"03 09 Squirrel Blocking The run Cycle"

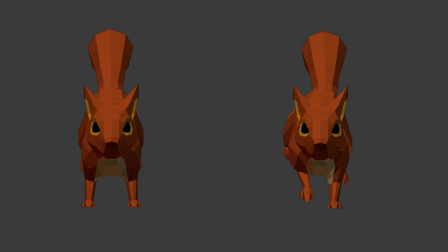[4:07]
But in the case of our squirrel, look at how breaking the symmetry looks way more natural. On the left, the character looks stiff, on the right, it looks way better. So don't forget to avoid twinning, both in timing and in shape, and let's get started.
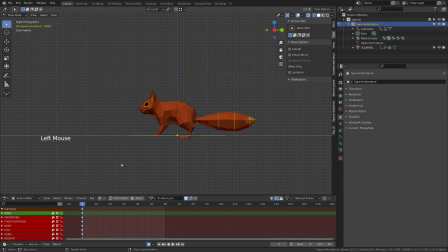[4:24]
I don't know how many frames I will need to block or how long will be the jump, but I will start by aligning the feet with the ground. One cool feature is that once I position one of the foot, I can select it and press Ctrl+C to copy its pose.
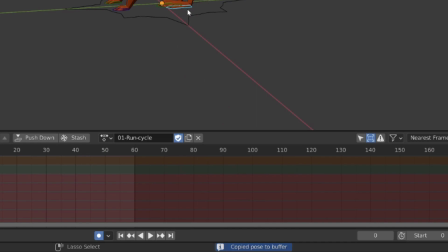[4:41]
And you will get a copied pose to buffer message in the footer of Blender.
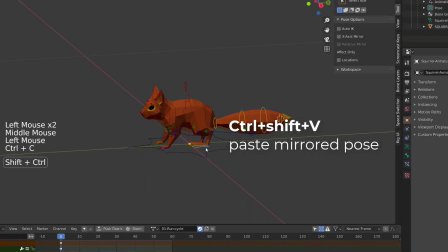[4:46]
If I now press Ctrl+Shift+V, I will paste the mirrored pose automatically on the other foot.
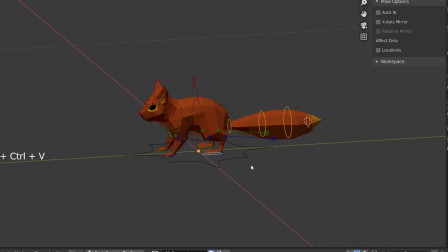[4:53]
This is a shortcut I'm going to use a lot.
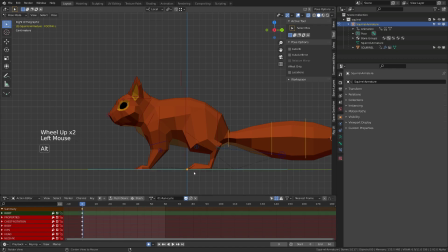[4:56]
From there, I will start posing the pushing pose when our character is preparing to jump. So I have my reference image on a second screen,
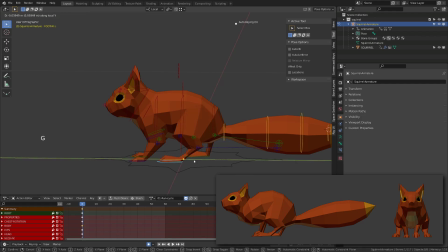[5:07]
so I invite you to have it always open and try to find the frame where the squirrel is preparing to jump. His body should be very squashed and the root of the torso almost horizontal with the ground.
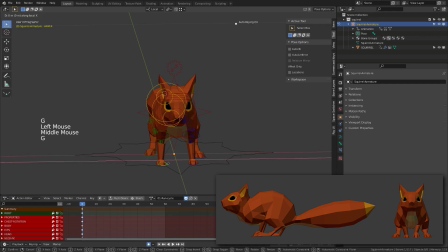[5:21]
Starting with the back legs, I'm slightly rotating the foot toward the outside of the body. This way, I'm breaking the symmetry both from the side view and the front view. Then I will move its front feet right in between the back feet.
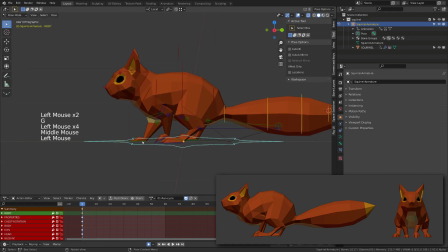[5:37]
I'm also breaking the symmetry, having one of the front leg slightly more forward than the other, one slightly more raised than the other. Then we need to squash the whole body by rotating the chest controller and the hips controller.
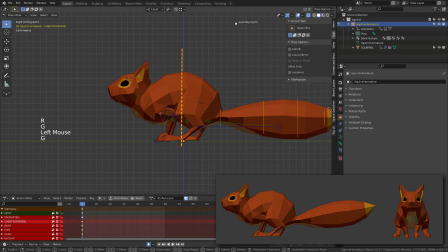[5:53]
You can also slightly move them toward the center of gravity of the character.
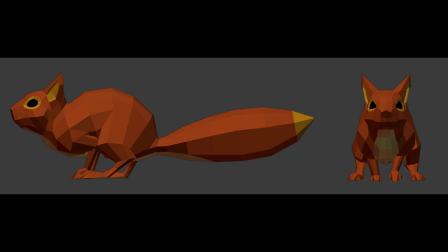[5:59]
Just think of your character as a box, and this box has to contain the heaviest part of the character, the chest and the hips. The head and the tail counterbalance each other, and if we draw a straight line in the middle of this box,
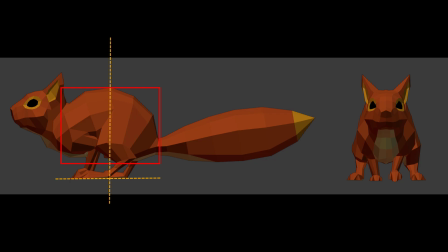[6:18]
we can see that our feet are more or less framing this contact point between the vertical line and the ground,
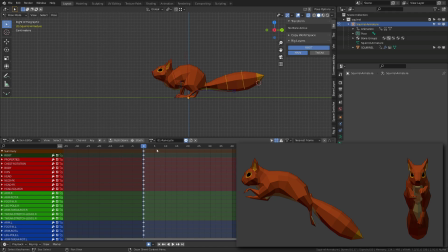[6:25]
offering a balanced pose to our character. When blocking a character, you should always start with the most extreme position. So I will now block the airborne position. I start by moving the root controller by half of the length of the jump.
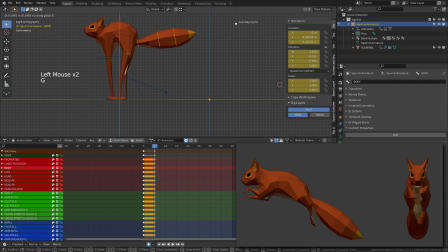[6:44]
In this case, I've moved it by 30 cm forward. And then I will use the torso controller to raise the character. In most cases, you will use the root controller only to move your character on the Y and X axis.
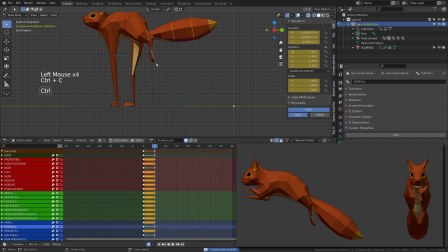[7:01]
When I do a run or walk cycle, I generally deal with it without moving the root bone, as if the character was on a treadmill. But it's a bit harder to read the shape of the jump. So during the blocking stage, we will use what we call root motion.
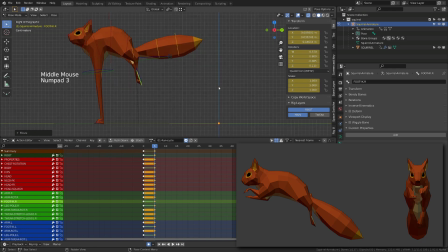[7:21]
And when the animation will be finished, we will get rid of this root motion so that our character will be jumping without moving forward. This way it's gonna be way easier to use it as a run cycle, and we will just have to move the root bone wherever we want in our scene.
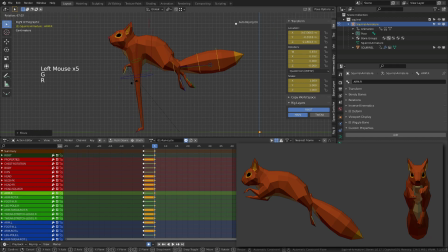[7:40]
Don't worry if you don't get it right now, we will do it together later on. Back to our air pose, you can see that I've slightly stretched the body. So I've cancelled the rotation on the hips and the chest, and then I'm resetting them by hand.
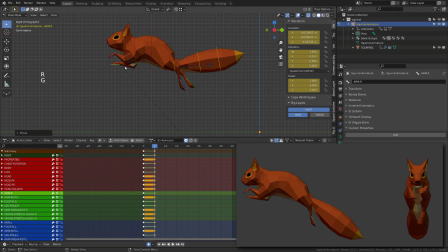[7:56]
So this is something I advise you to do when you don't have a major change in the pose. You select the hips and the chest controller and press Alt-R and Alt-G to get rid of any rotation that was recorded on the previous pose.
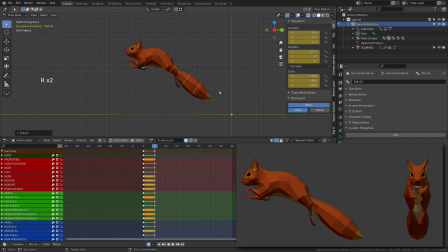[8:13]
And then you create the new pose yourself.